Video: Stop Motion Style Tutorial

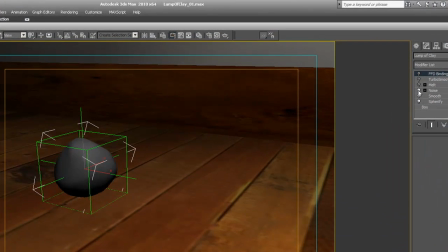4:11 First, I started with a box.
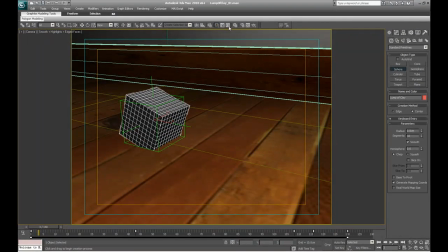4:16 I rather work with a cube and then spherify it, because when you work with spheres in 3D Max,
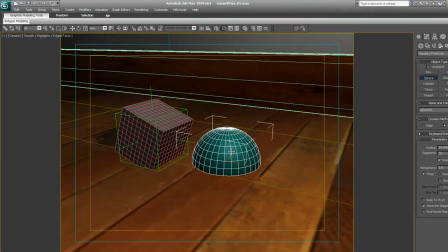4:23 at the poles they have quads, they have triangles instead of quads, and they pinch when you apply modifiers to them,
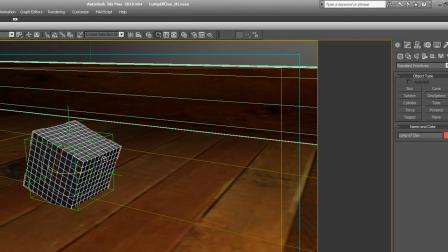4:30 and that looks ugly. So start with a box, put several subdivisions on it. I have 10 by 10 by 10, and then apply a spherify. So now you have a sphere.
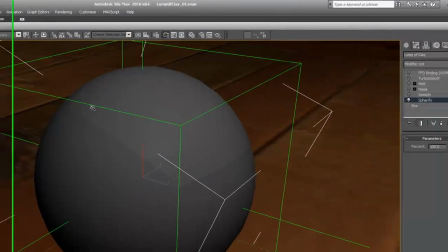4:43 But this sphere will have the seams, you can see them here. So apply a smooth modifier that gets rid of the seams.
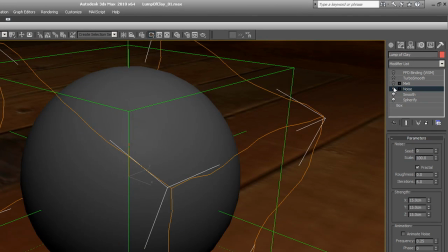4:53 Then apply a noise, so it looks like it's handmade
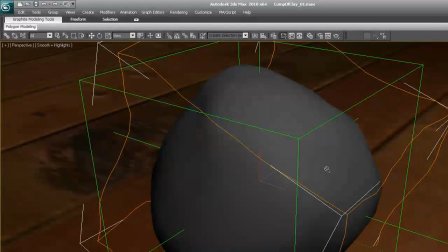4:59 somebody, you know, grabbed a bunch of clay and just, you know, bunched it together into a ball.
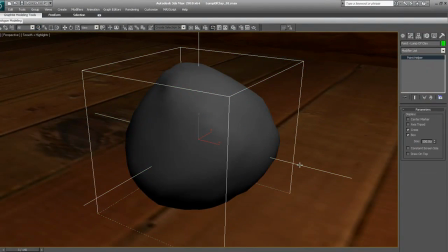5:05 And then I animated, if I hide the geometry, you can see that I animated a point.
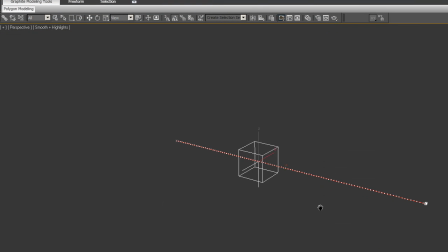5:13 It's just moving forward, and then it stops.
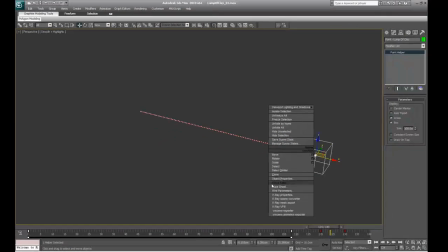5:17 And it's very important, if you see the curves, that the curves are linear. Because remember, one of the things we're trying to fake, it's poor planning on the animation.
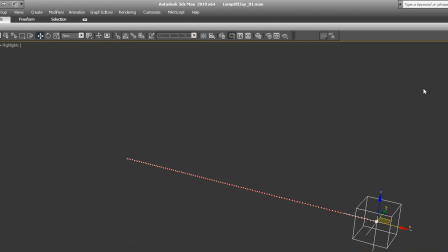5:28 And poor planning means no curves, linear animation.
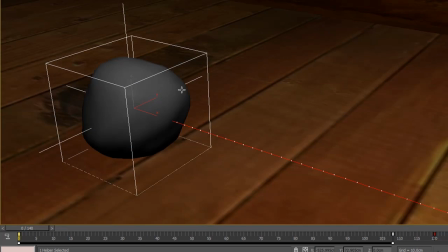5:33 So the point is moving forward. At the same time, the lump of clay is just rotating,
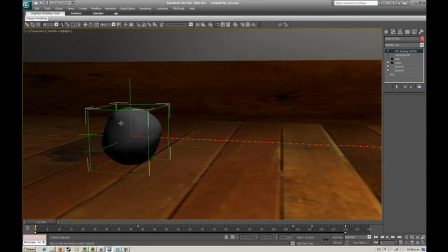5:42 but I parented the clay to the point. So it just follows
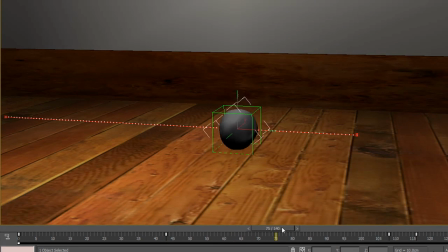5:49 the point and it rotates on its own, but the combination of the two gives the illusion that it's rolling around.
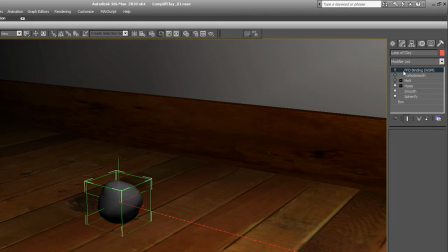6:00 Finally, I applied a FFD space warp.
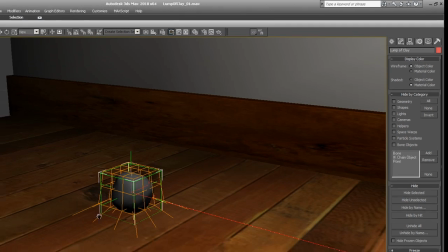6:08 Let me turn it on. There it is. It's that orange looking thing.
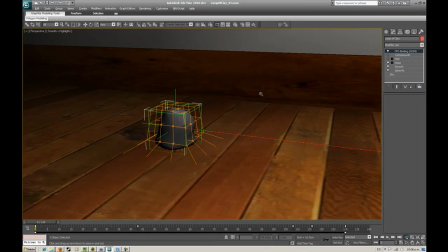6:15 And when I turn it on, I modified it.
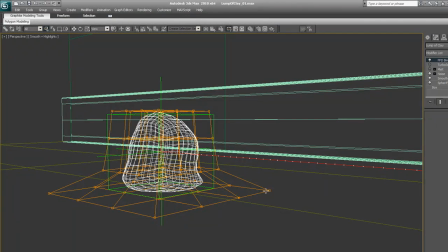6:19 As you can see, I pulled the points in the bottom section
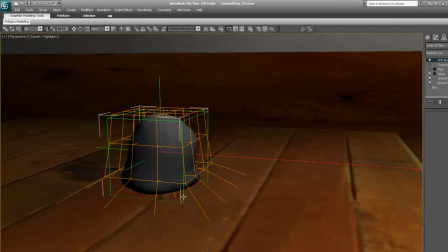6:24 apart from the center, and it looks as though the clay has some weight.
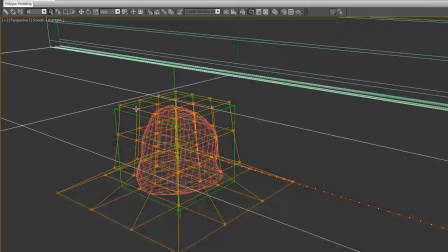6:29 And then I linked the FFD to the point as well,
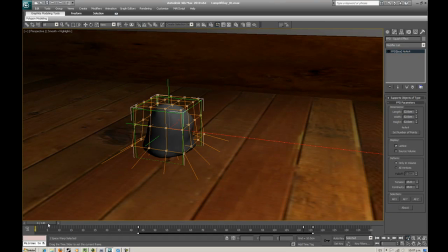6:37 because if I don't, let's say it's not linked, then as soon as the sphere steps out, the effect is lost. So basically, I just linked
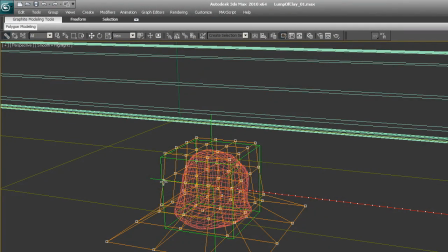6:51 the FFD to the point, like that.
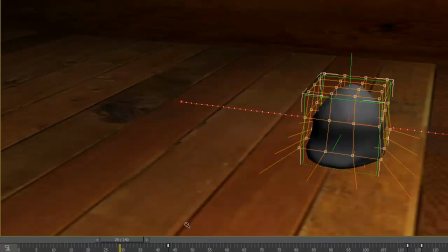6:57 And that gives the illusion of the clay kind of crawling.
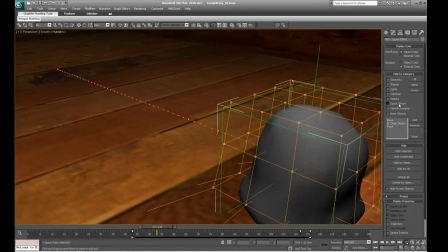7:06 Let me just hide that so that you can see what I'm talking about, and hide the helper.
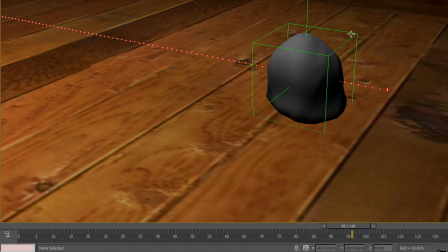7:13 And then at the end here, after it stops,
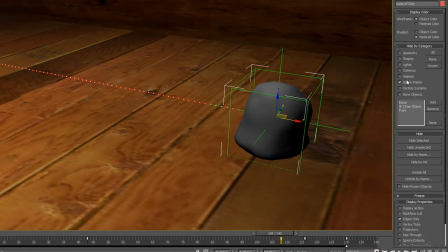7:18 I animated the space warp so that it goes back to normal. And then I animated a melt, which is turned off right here.
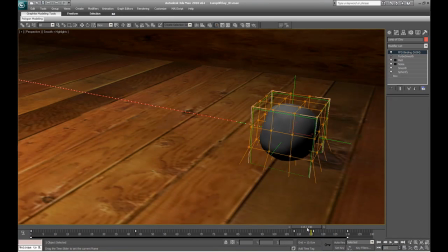7:32 So as soon as the FFD goes back to the cube shape, the lump of clay melts. And then I just applied a turbo smooth for good measure.
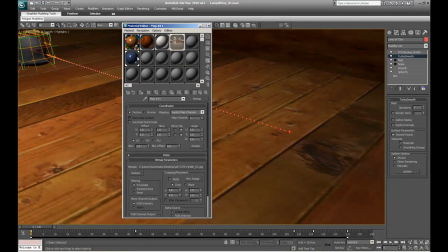7:45 As far as the material, I applied a grayish looking material.
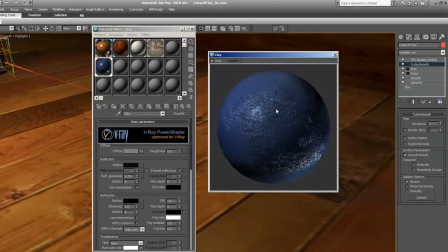7:51 That's my experience. When you lump a bunch of clay, after a while it looks kind of like this color. And I googled fingerprint, and I got this map
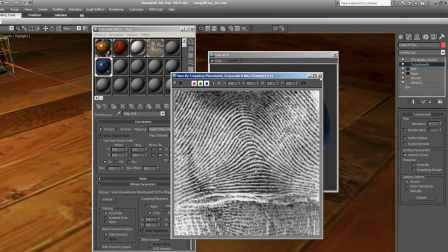8:02 that I'm using as a bump map, so that it looks like people have been manipulating the clay.
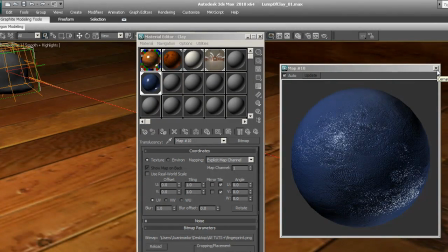8:10 That's one of the other things that kind of gives away homemade stop motion animation.
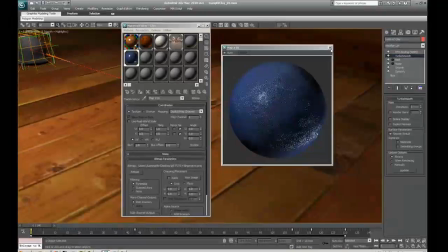8:15 They don't clean up the, you know, they don't have those professional clay figures that don't keep the fingerprints.